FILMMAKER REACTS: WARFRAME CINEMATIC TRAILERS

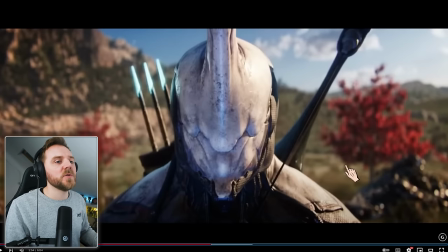(34:37)
Yeah, it's still got deep blacks, which tells us it's more of a grounded,
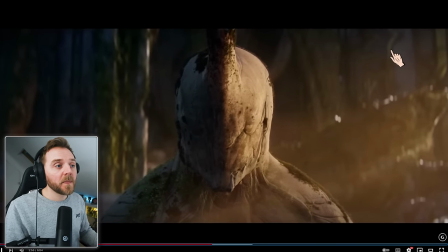(34:40)
believable world. and gory world and music as well but there we are look at this lighting
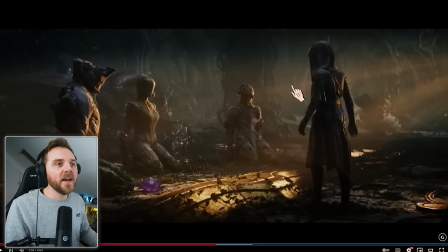(34:46)
again shot at golden hour they've obviously got hazel smoking here because we can see the light beams in here if you want to show if you ever want to create light beams or that illusion of light beams that's how you do it okay you would you fill your room
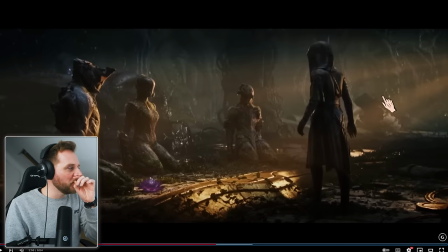(34:59)
or get some aerosol spray in a can or something like that so they call it like mist in a can or atmospheric spray and that's how you
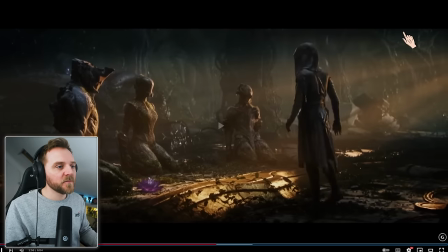(35:07)
create these light beams this
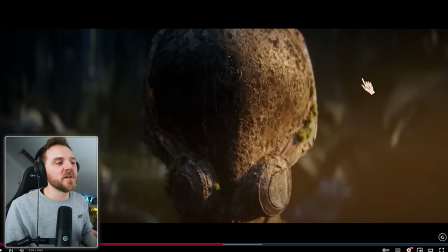(35:14)
is really interesting it's funny I didn't realize this is how the commercial was going to go not as cinematic was but yeah I think that's really nice
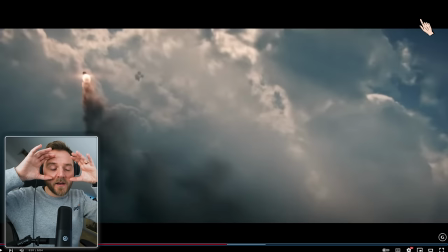(35:24)
and we're always keeping when we meet them again we have these very clear shots quite quickly of this area we can connect with the character
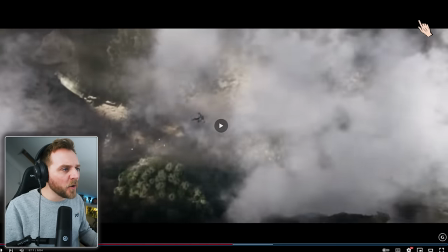(35:36)
look all that coming through the smoke just to make it look like we're keeping the momentum
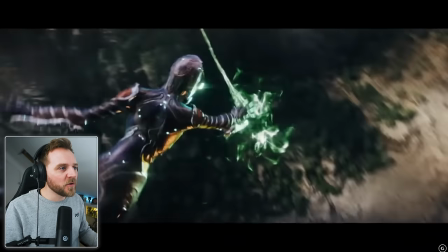(35:43)
right over her shoulder it's awesome isn't it
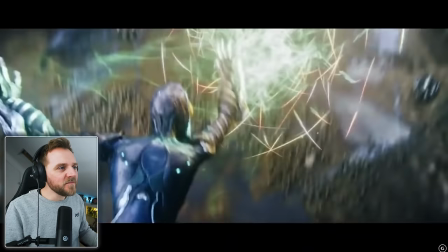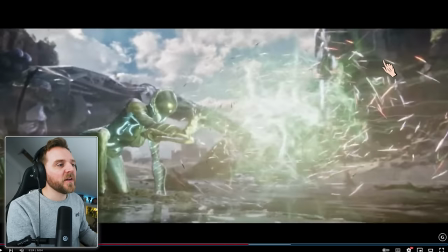(35:51)
they're really telling you the type of characters that you can be in this game aren't they
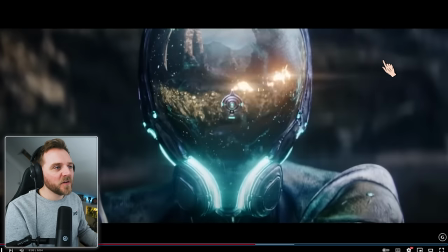(35:59)
and by having this moment but
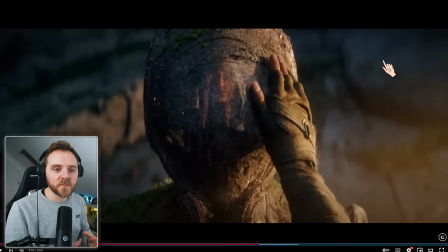(36:04)
it was nice wasn't it it wasn't too much like the first one really set the scene of what a tenno can do and that was like okay
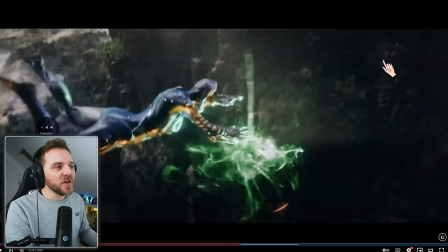(36:10)
what can this character do and they didn't really show you much did they really if you're going through it it's
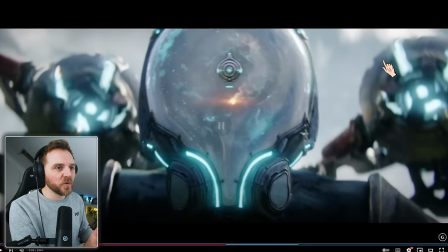(36:17)
literally camera shakes just to emphasize what's going on it's all done in a reflection of her visor
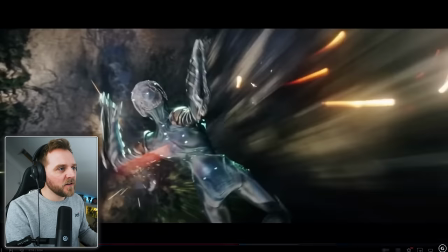(36:27)
music's kicking in falling again we're using so a lot of people say well how do you make something look fast there's a couple of ways you can do do that one you can change the shutter angle um i'm not going to too much detail about the shutter angle but there's different ways of
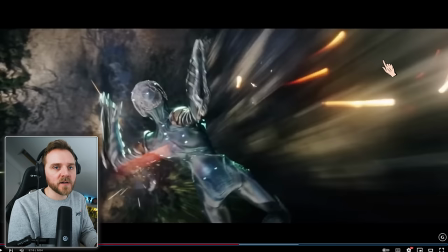(36:43)
if i'm shooting a sporting event like most of the time you're shooting on 180 degree shutter angle um but then you can change it to like 90 and it'll be more rapid that's one way you can make something more intense but it's not your subject is that you need to make look fast
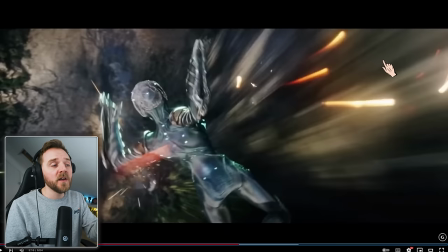(37:00)
it's the background that you need to make look fast but i was talking to about the car thing they made her look fast because everything else around her was moving fast and it's the same
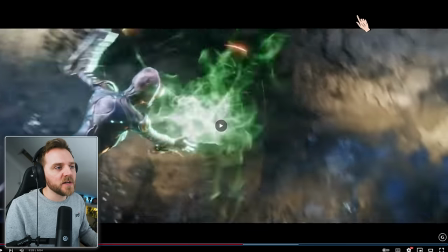(37:09)
thing with this this does look like it's shot like normal 180 degree shutter angle hello we keep loving
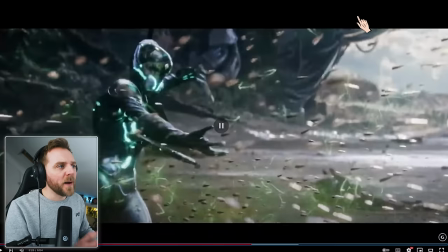(37:18)
these one runner shots but it was the background that made it look like she was going fast and
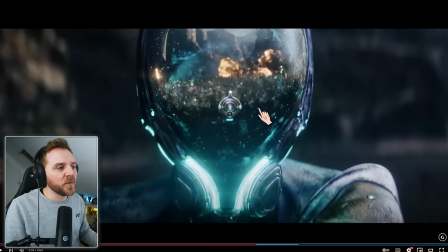(37:27)
look at that look they keep with the visor because we're going to come back to the visor and look they
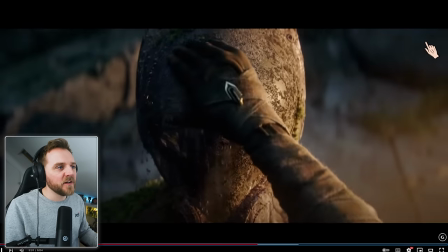(37:32)
they let you see everything in the visor it's
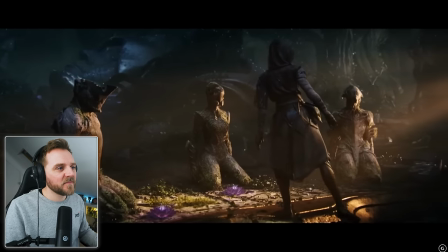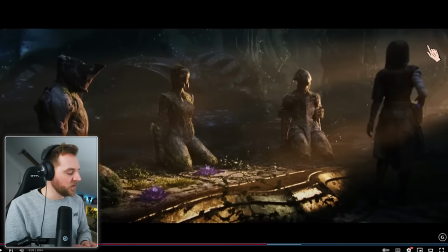(37:42)
nice you have all that carnage and then you have these these pocket moments of silence it's
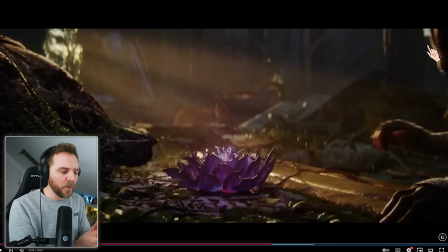(37:50)
a really great way a bit like if you ever do a battle scene or if you do something really intense you must have pocket scenes in there to break it up you can't just have carnage carnage carnage you need the moment of people talking or people staring intently like someone's just started like no and they stare at you intent or they stare at them
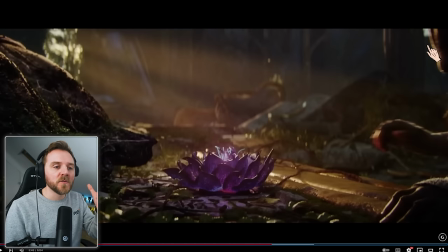(38:05)
intently you need those moments to break it up because otherwise what happens is your your brain is overloaded it's sort of sensory overload by having these pocket moments, you then start to listen. And I started whispering.
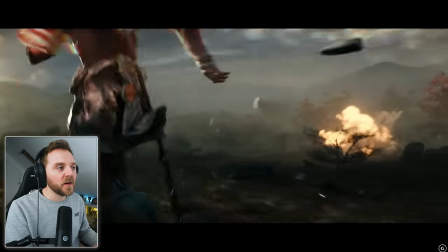(38:18)
There we go. That's a moment of silence. Again, coming in.
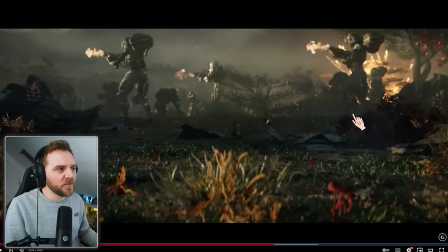(38:24)
Interesting. They changed the cut frame on that instead this time.
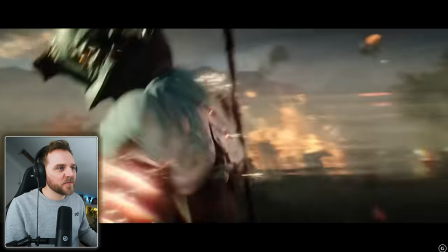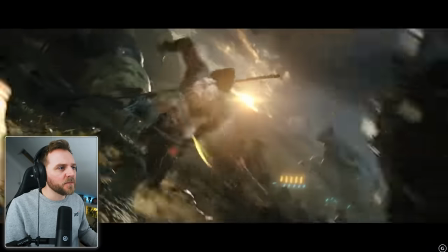(38:34)
This camera movement on this one is incredible.